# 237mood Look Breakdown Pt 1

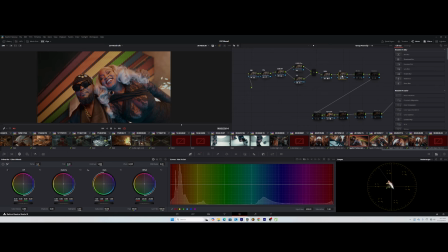I don't like when it feels like I'm forcing, colors into the images. And how did I do it? I don't like color slicer. I just brought down the saturation of the blue. See right here, I just brought it down a little, and you can see before, after. You see that?
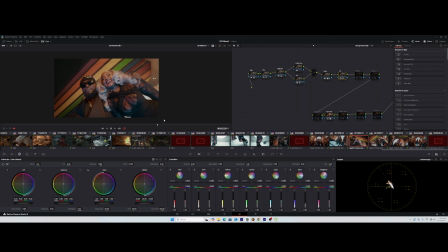So it helps to like really blend the skin and the blue a little more, which is what I really wanted. And then looking at it, I felt like it was really nice, but like I said, I always like to add 1%.
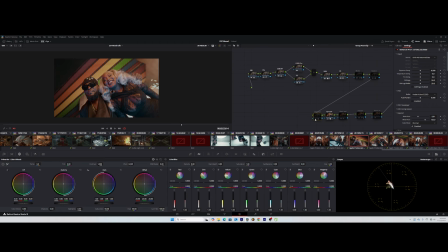So I went ahead and I add the Dehancer plugin. And this Dehancer plugin, you know about the Dehancer plugin, of course, because it's out there for a while now.
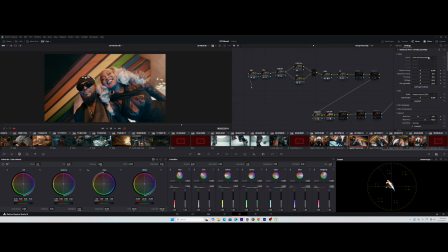And basically, I just added a Dehancer plugin before the CST out, and then I just use a print, Fujifilm 3513 film print. I didn't use the film stocks.
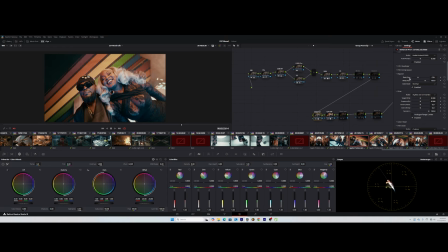I used just the print and then the expand on this. Probably, I think I used did I use the grain? Yes, I used the grain, but the grain was really mild.
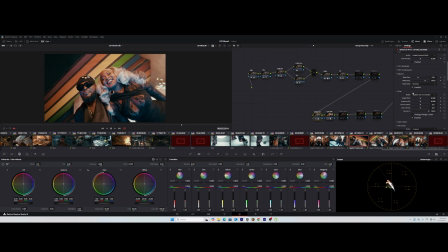So this was just to help add that punch, that filmic contrast and punch which is coming out from Dehancer. And Dehancer is a plugin which helps you acquire, or which helps you get that film look,
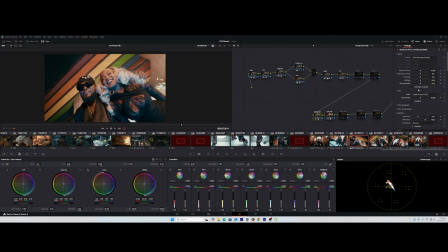because it actually processes your image just like how films were being processed in the past. You had to shoot on film cameras, and then you process it through a film stock, and then from there you print it out,
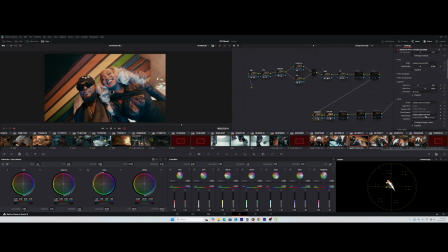either through with Kodak 2383 or Fujifilm. So what I did here was just to leave the film stock the way it is, and then I came over the print. I just wanted to get that film print contrast, which is what I got here.
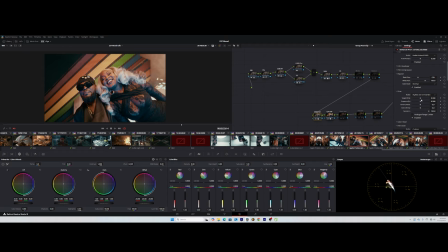I just used the Fujifilm 3513 film contrast, and it gave me this. You can see that before and after. So you see how it helps punch out the image, which is what I wanted.
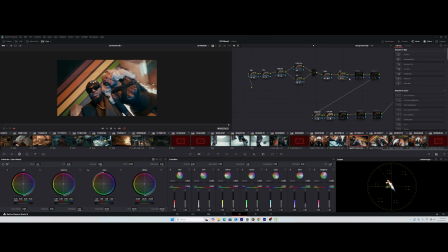So I moved to the next, which is the blacks, because I felt like it was looking good, but then some things were really off for me.
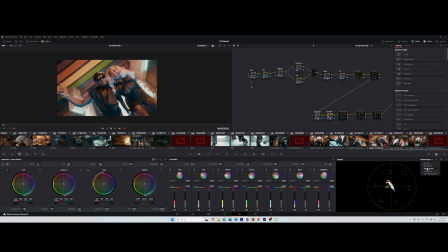Like the blacks, I felt like the blacks were not really that clean enough, and I could see it under my waveform. The blacks were not really clean enough, so I wanted to clean the blacks a little more.
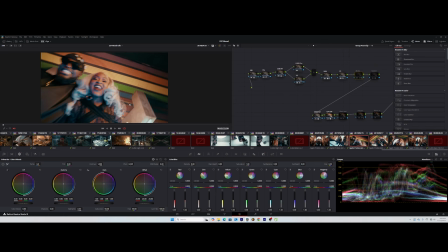So that's where I came over here,
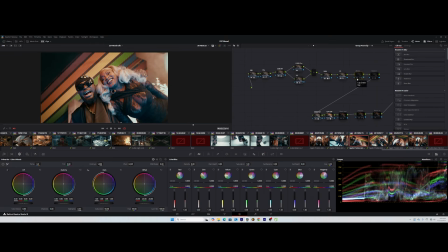and then under the blacks I just added I felt like the blacks had some cool colors.
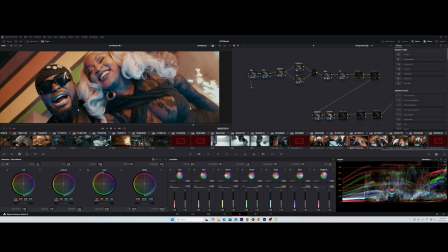Like if you see here, had some cool tones, like the deepest blacks had some cool tones.
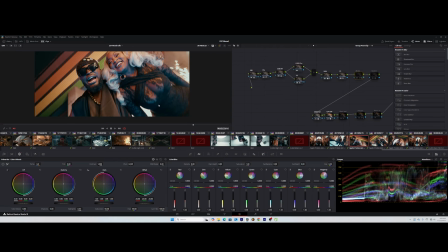So I needed to balance it by adding the opposite of cool tones, which is warm. And this is what happens. You see that I just balanced those blacks, and I did that with the log wheel. Just came over to the shadows and then added some warm tones, and it gave me this.
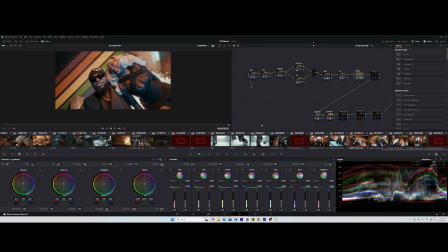So you can see before and after. You can see that it works pretty well, and this was looking really good. The next thing, I just added halation, which is just a personal style for me,
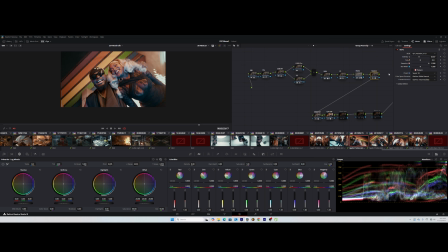and I used the Kazi halation toolkit too, which is, I think, is really nice and natural. And then lastly, I used the black levels.
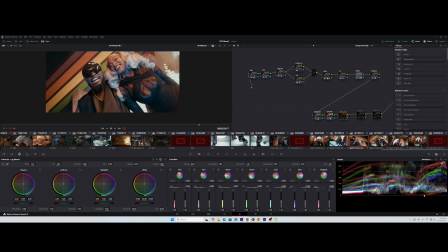Like my black levels, I felt like the black levels were a little touching the 0 point.